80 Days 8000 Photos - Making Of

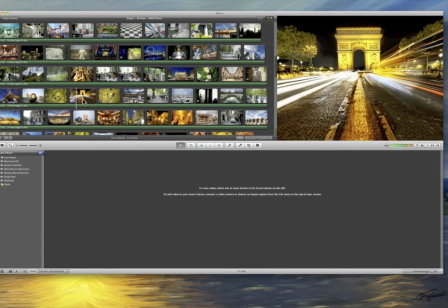where um where is it i was walking along and then i found this cool little um
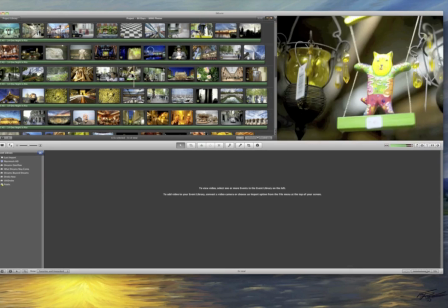oh yeah it's right here okay so um so
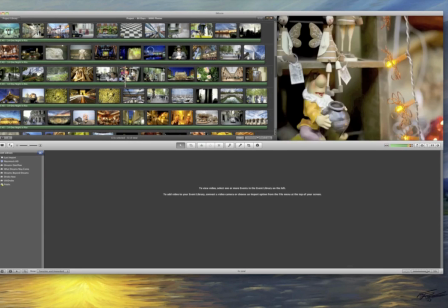oh this is all kind of fast right and then it slows down right here
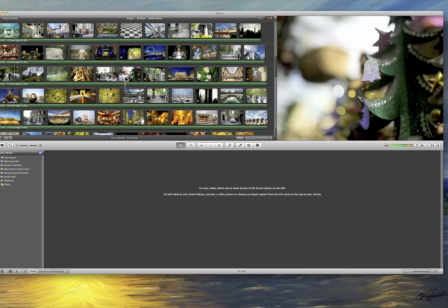um if you remember this it shows these a little bit slower because i
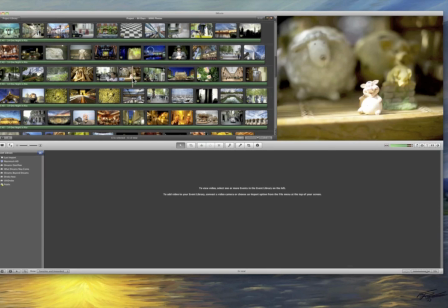kind of i liked all these pictures this is a neat little market we were in and i kind of liked the way um each of these little pictures were
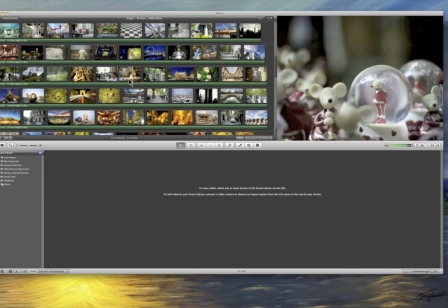and I felt like it was too fast at normal speed so I did slow this down a bit if you go to clip adjustments
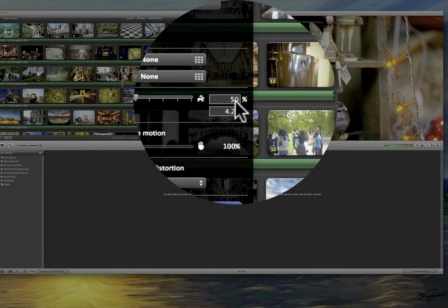I think that's where we go yeah you can see that I set the speed to 50% so even though it's playing back at 12 frames per second when I set this at 50% it plays back at 6 frames per second does that make sense other things I would double but most
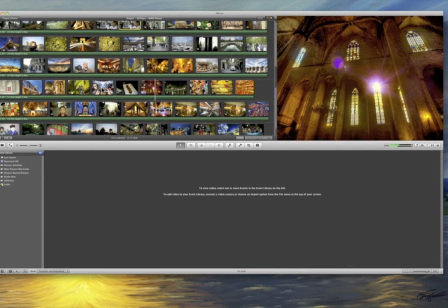stuff I just left the same. Okay so we just did this kind of again and again and again over and throughout.
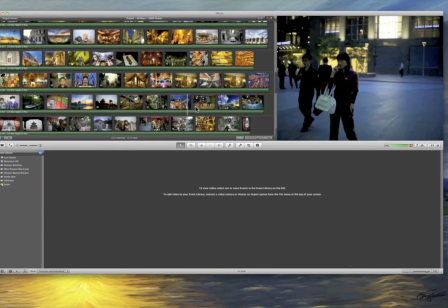Girl playing hacky sack in Beijing,
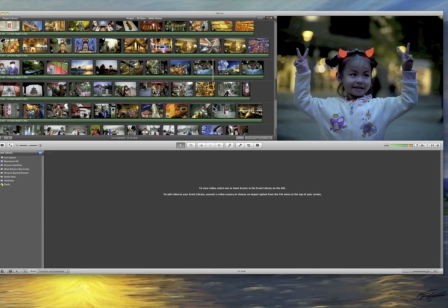cute girl with devil horns, so on and so forth.
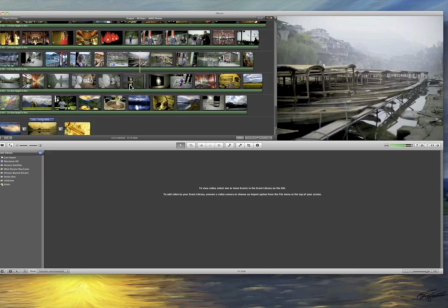So they just kind of went on and on and on. It was a little bit of a Sisyphusian effort as you can see and
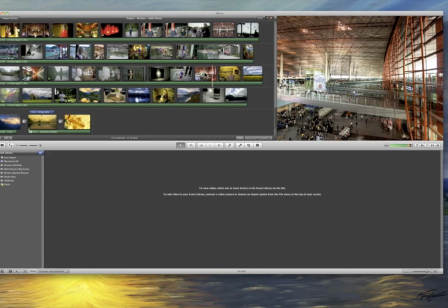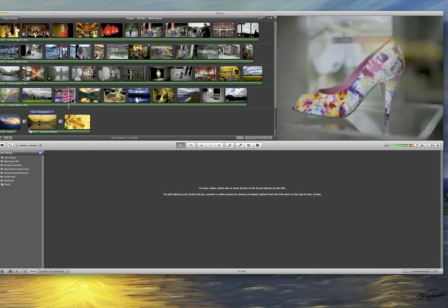then we get to New Zealand got this strange
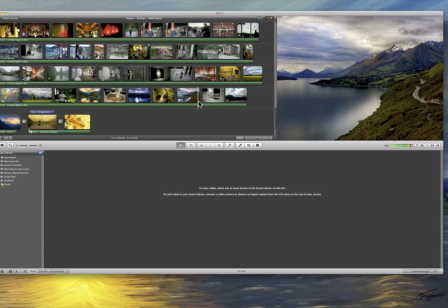art exhibit and we kind of end with some of my favorite shots in New Zealand and then it fades out
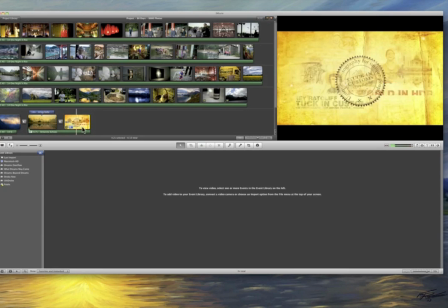thank everyone I met and that helped me out and then we go to this little final thing.
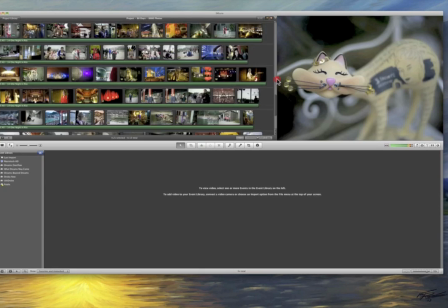So as far as timing out the song and everything, what I did, of course,
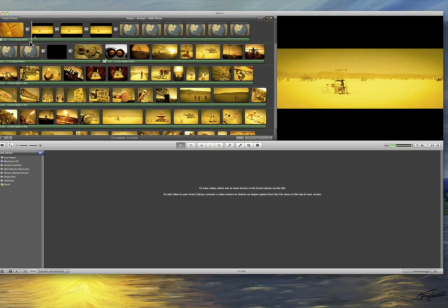was I kind of had a different song here in the beginning, sort of this, you know, this sort of sound.
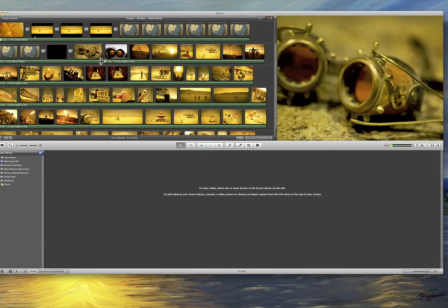And then I kind of wanted to make a surprising sound because you're expecting sort of a slow photo sequence here but then when it gets to the new area I wanted to be really quick and rapid and that's why we kind of chose this music and
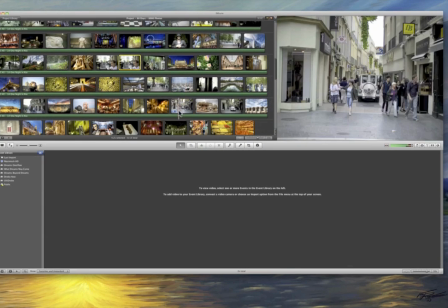then at various times throughout here the music would go faster or slower and then I would find those
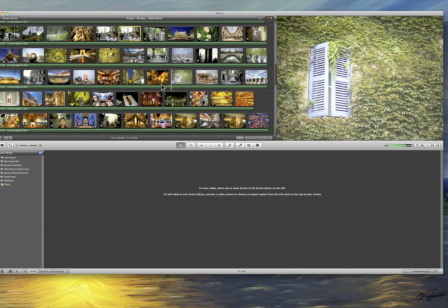times and I would speed up or slow down the image sequence that happened to be there.
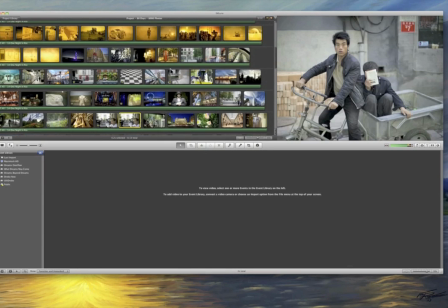Alright, and that's basically what I did and then I saved it off as a
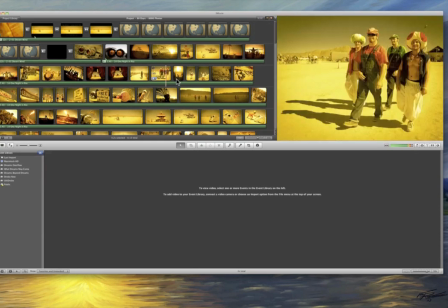movie file and uploaded to YouTube and Vimeo and that's how it worked.
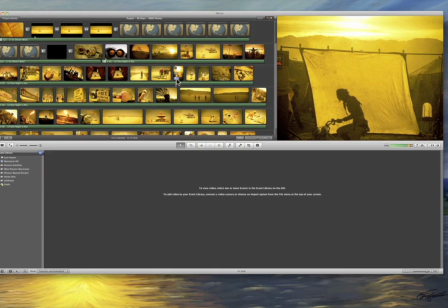Alright, well if you have any more questions or ideas just leave me a comment. I'd be interested to see what you think and I'll probably do this a few more times and maybe discover some more things and share them back with you. Alright, thank you. Bye.